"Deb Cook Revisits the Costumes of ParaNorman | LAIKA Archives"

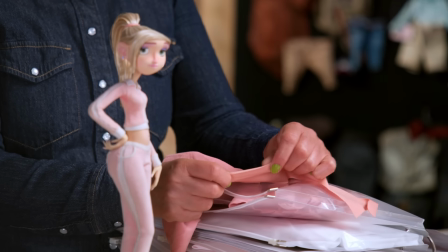239s
We found this from just shopping around and looking for something in the right scale, and we found a baby's onesie that was very soft and had a
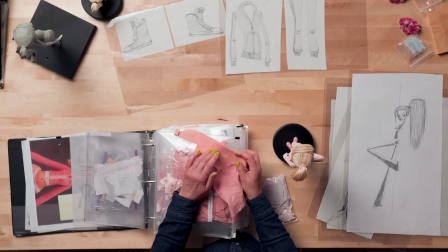250s
super small scale nap or pile to it, and that worked perfectly to look like velour. Whereas if we'd used our own scale velour in our world, it would have been huge and the pile would be too big,
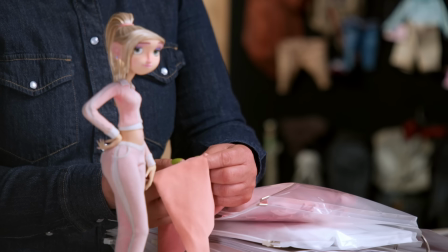261s
and it would look something like a blanket or a bath towel on her.
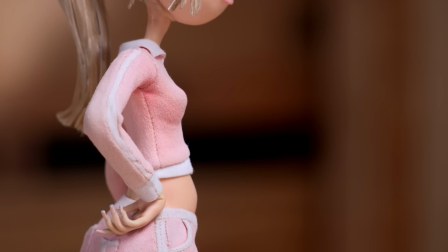265s
It also had the perfect amount of stretch to contour to her body and the return quality that we needed for her costume so that it wouldn't go baggy. We knew what we were trying to say with her, and that she would feel comfortable in this.
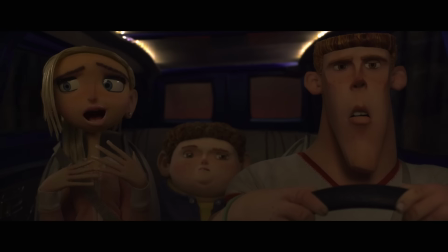279s
This would say something about her that she liked.
I want to do something that helps people less fortunate than me, thank you very much.
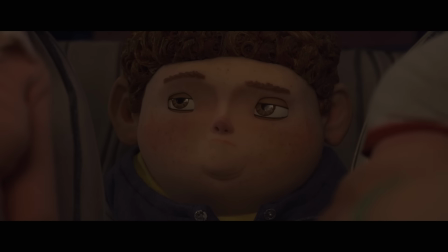286s You know, like the poor, or people who are dying or ugly or something.
And here, I want to show you this. This is Courtney's shoe kit. So we dye the leather,
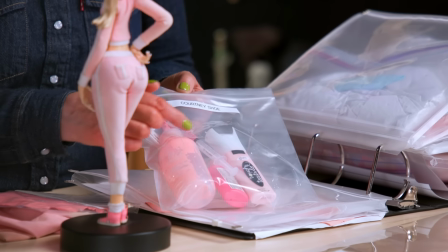300s
and then we'd fill the syringe with puffer paint and we put a couple of dyes in it to bring it into Courtney's world more.
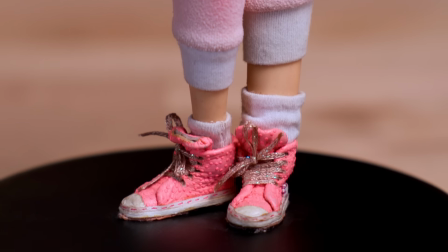306s
And that's how we made the pattern, by putting little dots on this and leaving it overnight, and then putting a hairdryer on it so that all the dots would raise into a texture.
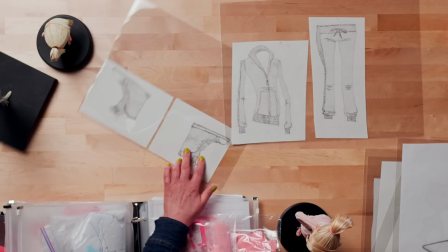318s
And you can see from the shoes here, they were very textural.
Oh, you've been sneaking around in my personal...
Oh! Bring in Neil. There he is. Hi, bud. So here's Neil, everyone's favourite, has the best lines, is the best friend. He aspires to be like his older brother, and he's wearing his brother's gym jacket.
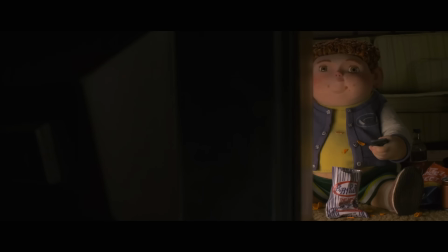342s
He's clearly not interested in the gym at all. He eats crisps in the movie and watches DVDs.
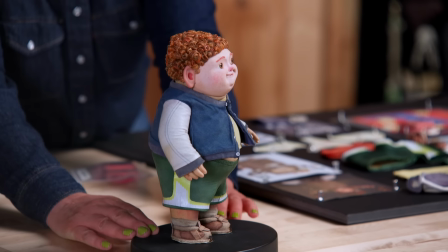348s
This is a kind of varsity jacket style. And you can see the seams follow the ParaNorman language. You can see that through the seams in his back. We'll make a costume board that encapsulates the flavour of a character.
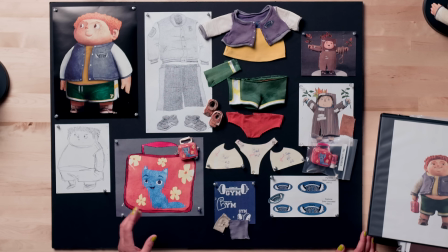362s
So it'll have the fully realised colour design, and this has some costume drawings on it, and some early sketches of Neil just to show you the route to finding him as a character and finding his costume.
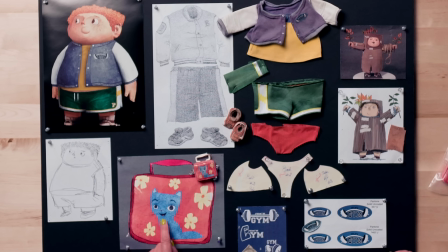375s
I love his lunchbox. So the character designer also drew the cat to keep to the line language of the movie, and the eye position. See, the eyes are different from each other. Super sweet that he carries his lunchbox around with hummus inside.
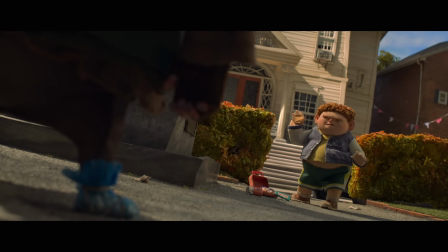390s Don't make me throw this hummus. It's spicy.
Oh, Who's next? Mitch. Thank you. Suitably fixed expression for Mitch.
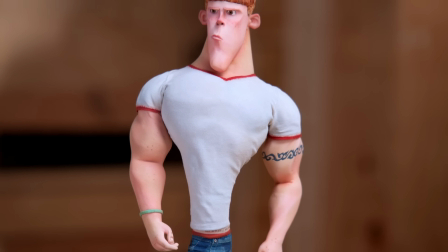402s
It's very much Mitch. He looks really buff. His shorts are camo, but they were drawn by our character designer, so they're very unique. Oh, thank you. Let's see what's in here. Oh, there we go.
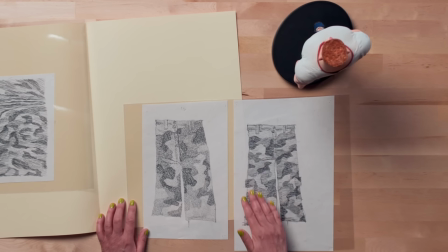415s
These are some versions of it. You can see how the camo is very specifically ParaNorman.
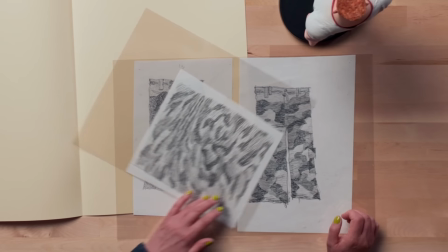423s
And then this is a looser version of it, a more explorative piece, a little more abstract.
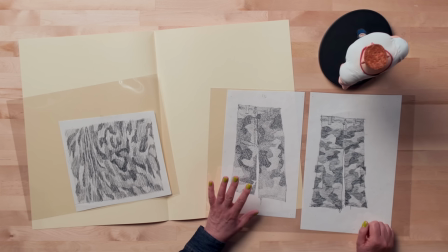427s
And I think where we landed with Mitch was this. It was an easier read and stronger definition between the colours and the patterns. So we used exactly that and transformed it into a print for his shorts.
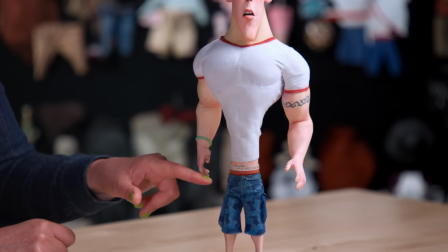440s
I love the drop of these as well, how they really, really hang down. Like he's got no butt to hold them up.
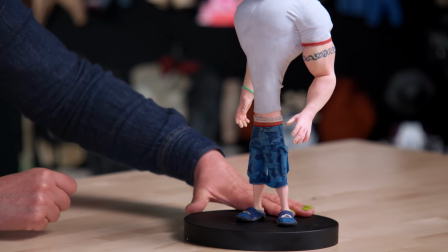445s
His t-shirt is incredibly fitted, shows off his contours nicely.
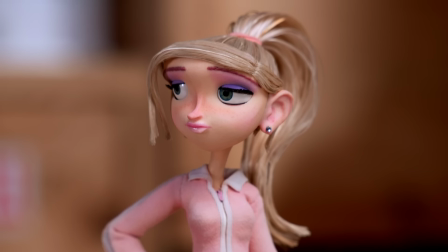450s
This is where he pairs with Courtney as well, that they have kind of shared philosophy. And she's very drawn to Mitch in the movie.
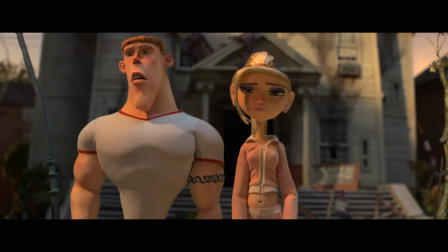457s
They're both wearing sportswear and they kind of bond as characters. baby, I'm so sorry.
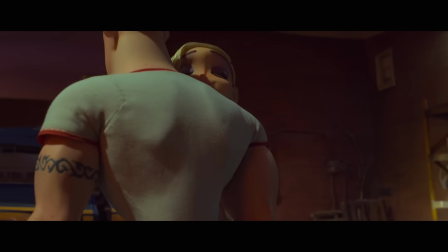464s You'll be all right. We're gonna get through this together.
So the other side of ParaNorman is that some of the movie was set in the 1600s,
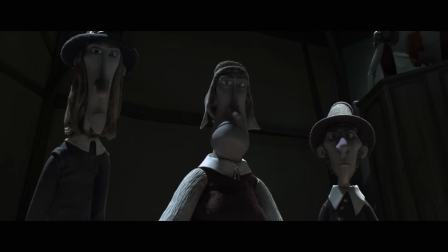473s
and our ensemble here of gorgeous zombies lived in the 1600s but come back to haunt present-day Blythe Hollow. For researching these characters, I looked at the V&A in London in their reading room, and they have some books.